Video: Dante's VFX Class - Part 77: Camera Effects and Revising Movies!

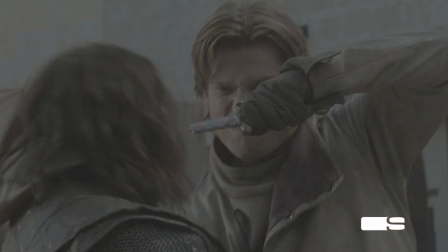Even if it's a fake prop, rubber, knives, or foam,
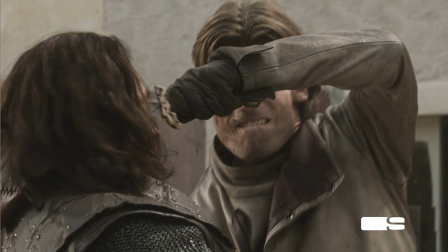weapons, you still, if you're getting close to somebody's eye or something, you still want to make sure that you're safe.
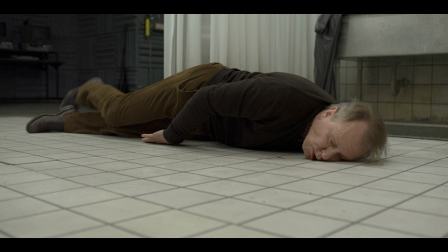Here's a shot from Girl with the Dragon Tattoo. Invisible effect. You would think, just add some more blood.
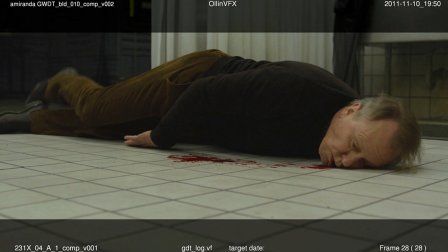But for various reasons, maybe there wasn't enough blood to be utilized on set. Maybe they weren't sure how much blood to actually use. We'll talk about blood here in a second, where too much blood may actually hurt a movie.
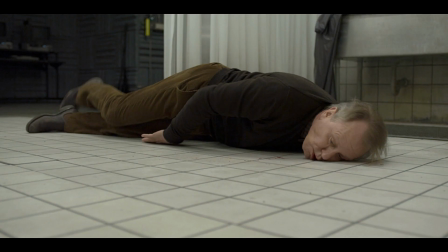So if you just add it in post, then you can art direct it later on. And it also saves that, if the actor is going to practice maybe this performance of dying a bunch of times, if there's too much blood around, it's going to affect the wardrobe, and then you're going to require many,
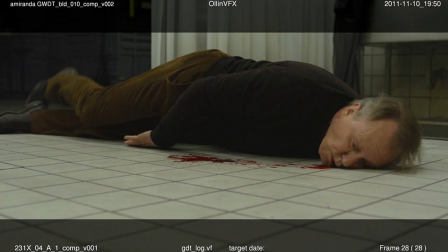many changes of of costume. So perhaps it's easier just to add that in post.
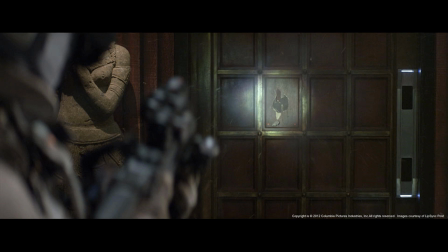And then bullet hits. Another example of, bullet hits in post, just to enhance. Obviously, we talked about how visual effects can enhance special effects. The squibs and, bullet hits that are exploding on set is the special effect.
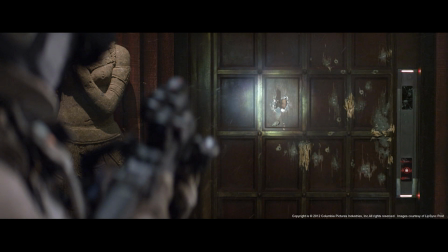Enhance it with visual effects later on in post, right? And that's from Total Recall.
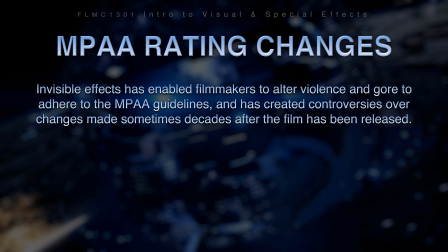I was mentioning blood earlier, and that could actually change the rating of a movie. MPAA, Motion Picture Association of America, they're the ones responsible for giving the movie the ratings, G, PG, R, whatever. And Visual Effects has enabled filmmakers to actually alter violence and gore to adhere to MPAA guidelines,
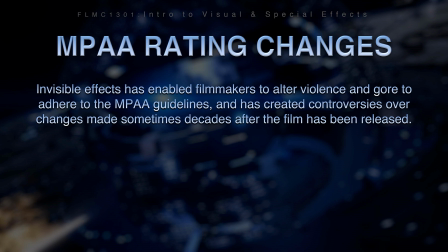or has created controversies over changes made, sometimes decades later, after a film has been released. George Lucas and Steven Spielberg are big examples of movie revisionists out there. They go back and they change their movies, sometimes decades after the movie has been released.
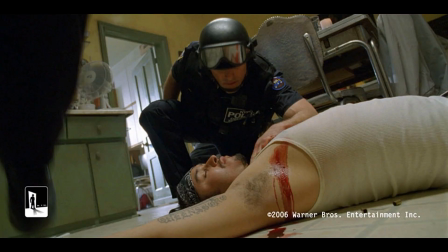Here's a shot of a guy here who's obviously had a bad day. And perhaps the MPAA said, with that much blood, it's you're going to get an R rating. And perhaps they wanted a PG-13 or PG rating, so you can actually remove blood.
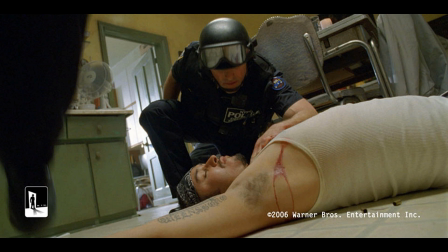So you can go both ways with this. You can add blood, you can remove blood.
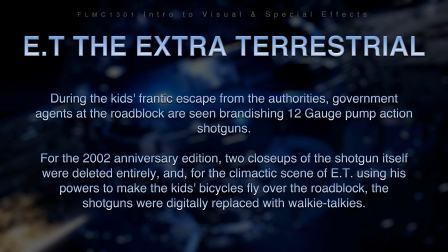When we go talk about revisionism and stuff, E.T. the Extraterrestrial is one of the prime candidates. The 1982 film by Steven Spielberg has a sequence where the kids are trying to run from the FBI.
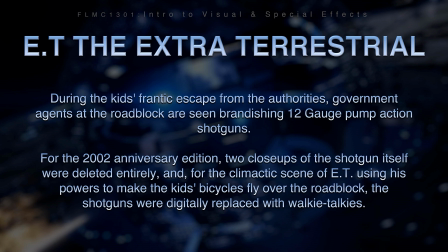And during the kids' frantic escape from the authorities, the government agents at the roadblock are seen brandishing 12-gauge pump-action shotguns. That's in the original 1982 theatrical release. For the 2002 anniversary edition, 2 close-ups of the shotgun itself were completely deleted as shots.
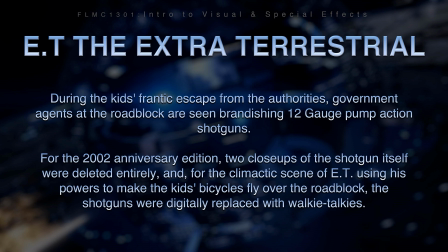And for the climactic scene of E.T. using his powers to make the kids' bicycles fly over the FBI and the roadblock,
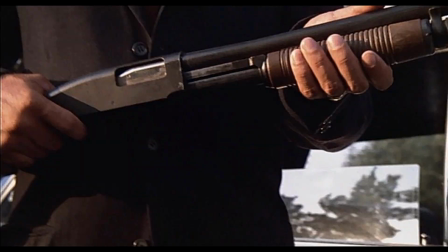the shotguns were digitally replaced with walkie-talkies. Here's the original shot from E.T.
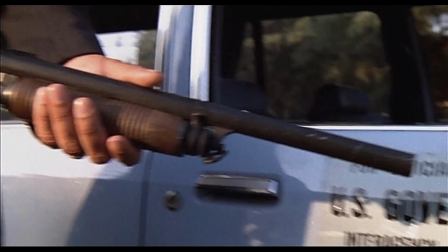These 2 shots were just completely cut out of the film. But more controversial is in sequence
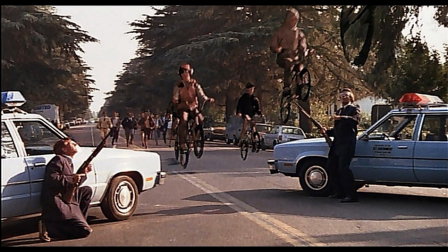effects work like this, where this is the original 1982 cut, and the guys are running around, FBI people running around with 12-gauge shotguns, chasing kids, which some may, today's sensitivities, people say, what the heck are they doing? Brandishing shotguns,
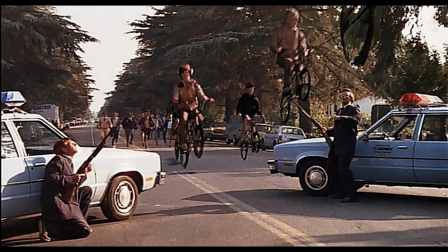aiming guns at little kids who have no weapons and aren't doing a whole heck of a lot to cause society danger and damage. But they're running around with shotguns. Now, at the time when they filmed it, it was just more action, more intense, more drama. But now with today's sensitivities, maybe Spielberg said it's inappropriate.
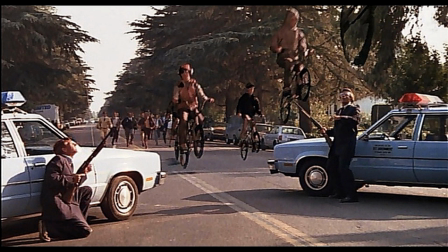For the Blu-ray release, Steven is he's actually changing it back.
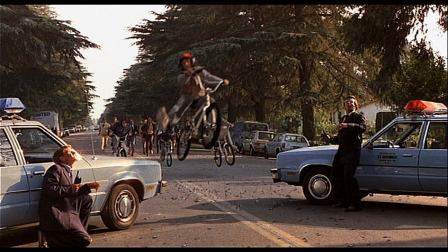So here is the shot with the walkie-talkies that they digitally painted out and put walkie-talkies in their hand as well.